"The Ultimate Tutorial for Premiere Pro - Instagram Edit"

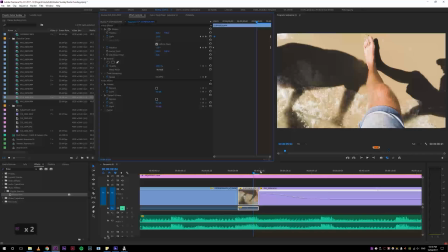2970s
That's the problem there. But I'll get to that later. Cool.
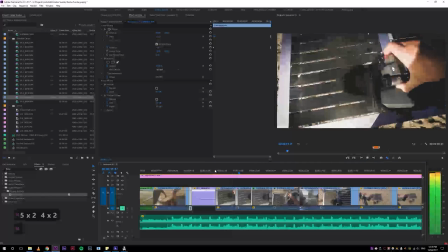2977s
Snappier. Hey, this needs to be snappier. So I could just cut there even.
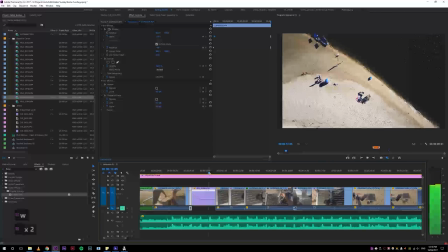2985s
Try that, right? Yeah, that's much better. Quicker. I like it.
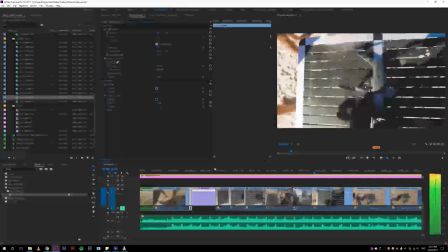2991s
I hope I'm being loud enough. Yeah, I think I am. So I'm kind of whispering. End of that can go. Yeah, that needs to be like way shorter. So it's just.
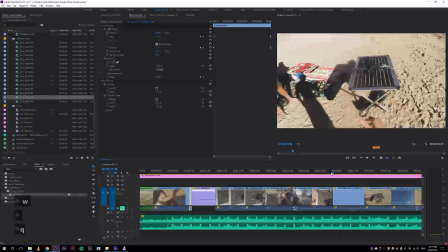3010s
Shuckers can come in quicker
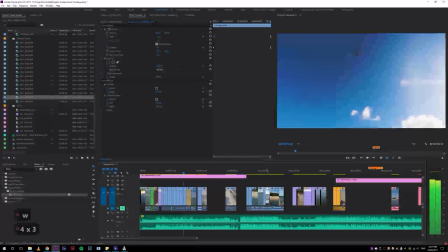3014s
and go out quicker. Let's have a look at our length. So we are pretty quick.
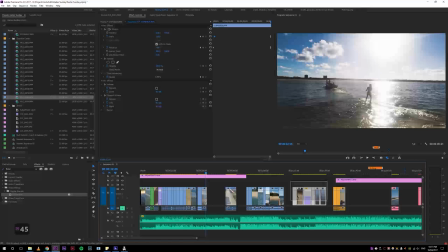3021s
That's 30 seconds, and then we'll put in all our drone stuff. Might do that now. I held in control just to move everything over, and then we'll chuck the draft ending in there as well.
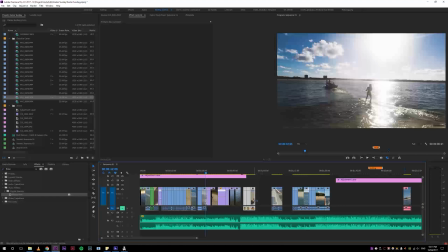3033s
You'll notice as well, if I didn't do this toggle sync lock and I try to control drag something, watch what happens to my audio. It moves that over. Not what you want. Anyway.
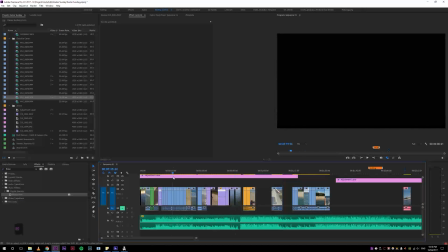3048s
Good chuck. Cool, let's get this guy up. Alright, let's watch this through.
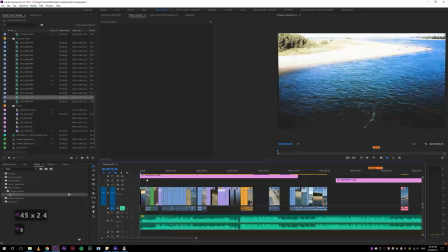3056s
The ending's going to get really messy, but let's just see how we're looking.
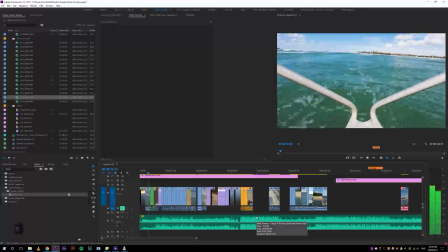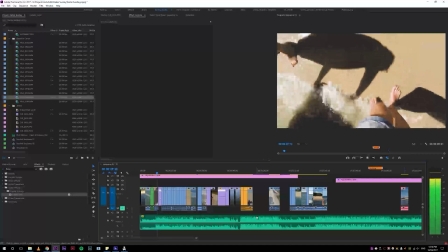3064s
Again, you got to remember when the final grade and everything comes in.
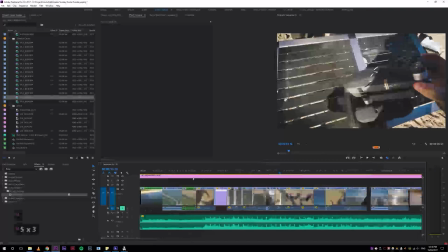3071s
It needs to be snappier. Might just do that quickly. So I should let it play through once, but I just know that needs to be snappier.
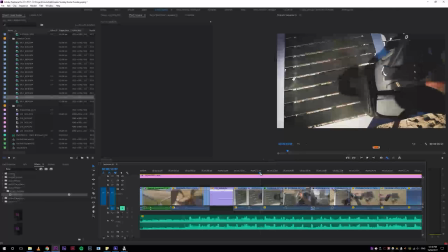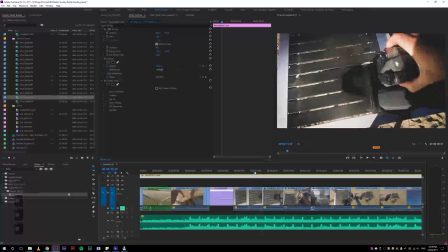3084s
So I don't need all of pulling it out, right? That's stupid. I can just come in. A bit too much I took off there, but let's try that. Hey, oh, I forgot to turn this back.
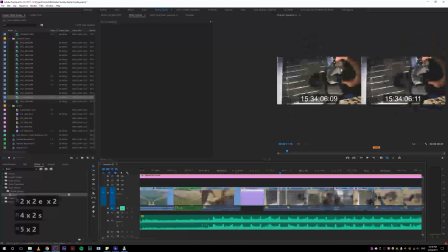3097s
Rookie, Tom, rookie.
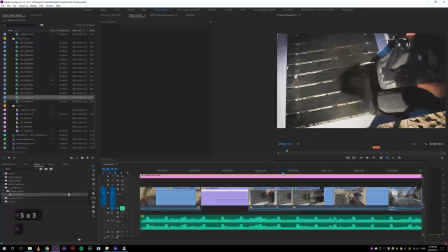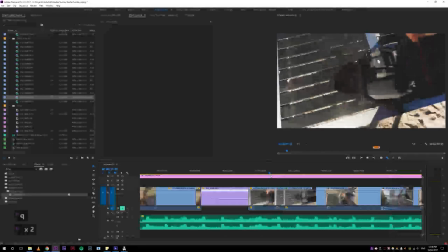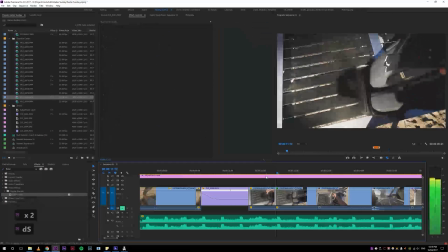3111s
What if we just delete this? No.
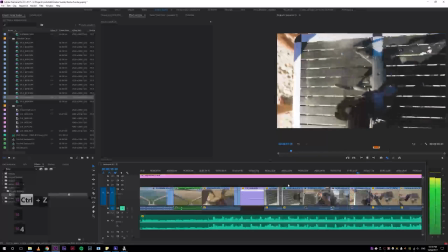3116s
Anyway, let's play through. We're meant to watch this. That can get trimmed.
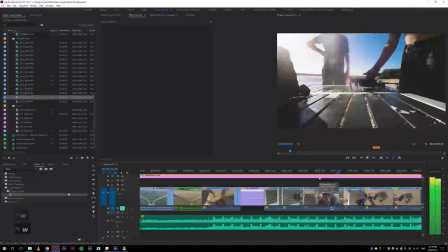3124s
Yep. Trim that. Yeah, that's cool.
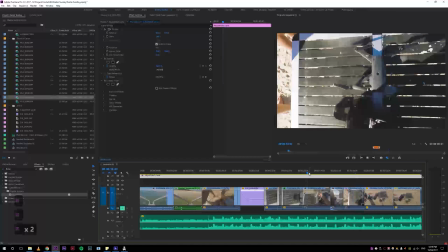3129s
Listen to the beat. Alright, I'll take it back for you. Ready? Dung, dung, dung. Anyway.
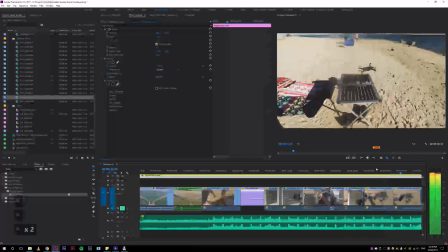3140s
As soon as you start editing the beat, all this stuff gets real good. Something wrong with this cut, right?
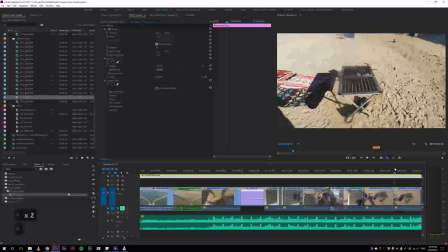3147s
It's a jump cut. This is what we call a jump cut. It's where not enough is changing between two shots, so it's enough of a cut that you notice a change, but so little of a cut that it isn't. It's just jarring, basically.
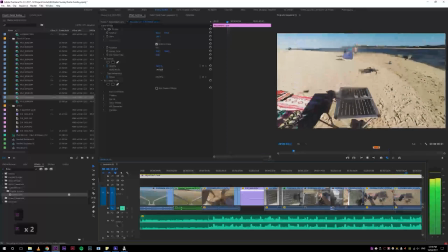3162s
Like, not enough is changing between these two shots to justify a cut.
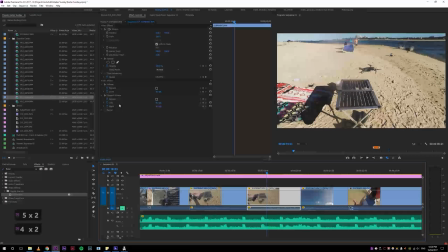3166s
A common way around this is you take one of your shots and you just scale it up.
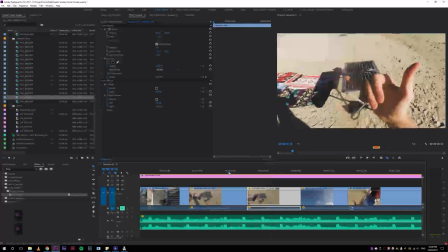3172s
So now that's less jarring, right? Because it's almost like a whole new shot.
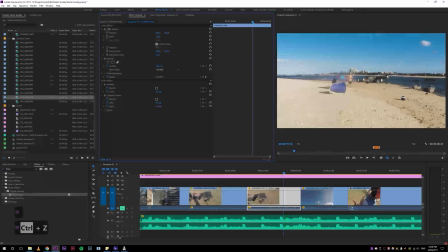3177s
And now, because we scaled up, we can reframe and do all that nice stuff. And you got to remember, this is going on Instagram.
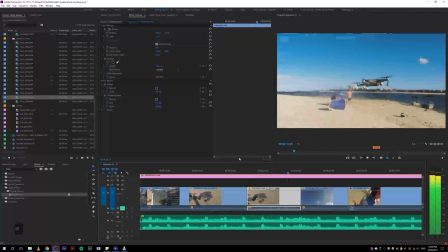3185s
Scaling does not matter. This is going to be potato quality by the end of it all anyway. And that's what you got to remember.
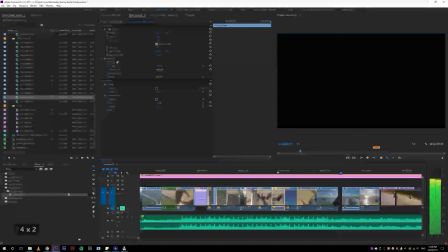3193s
It's going to look like shit. It's a really nice way to think of your edits.
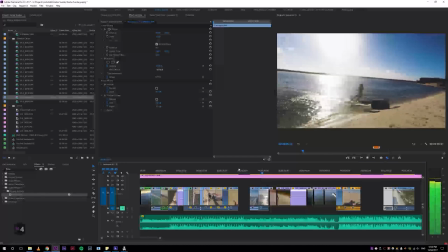3203s
We really don't need that in there, do we? Actually, we do kind of have time.
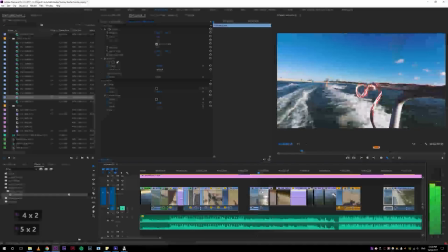3208s
Like, we would have time to put all this stuff in, right?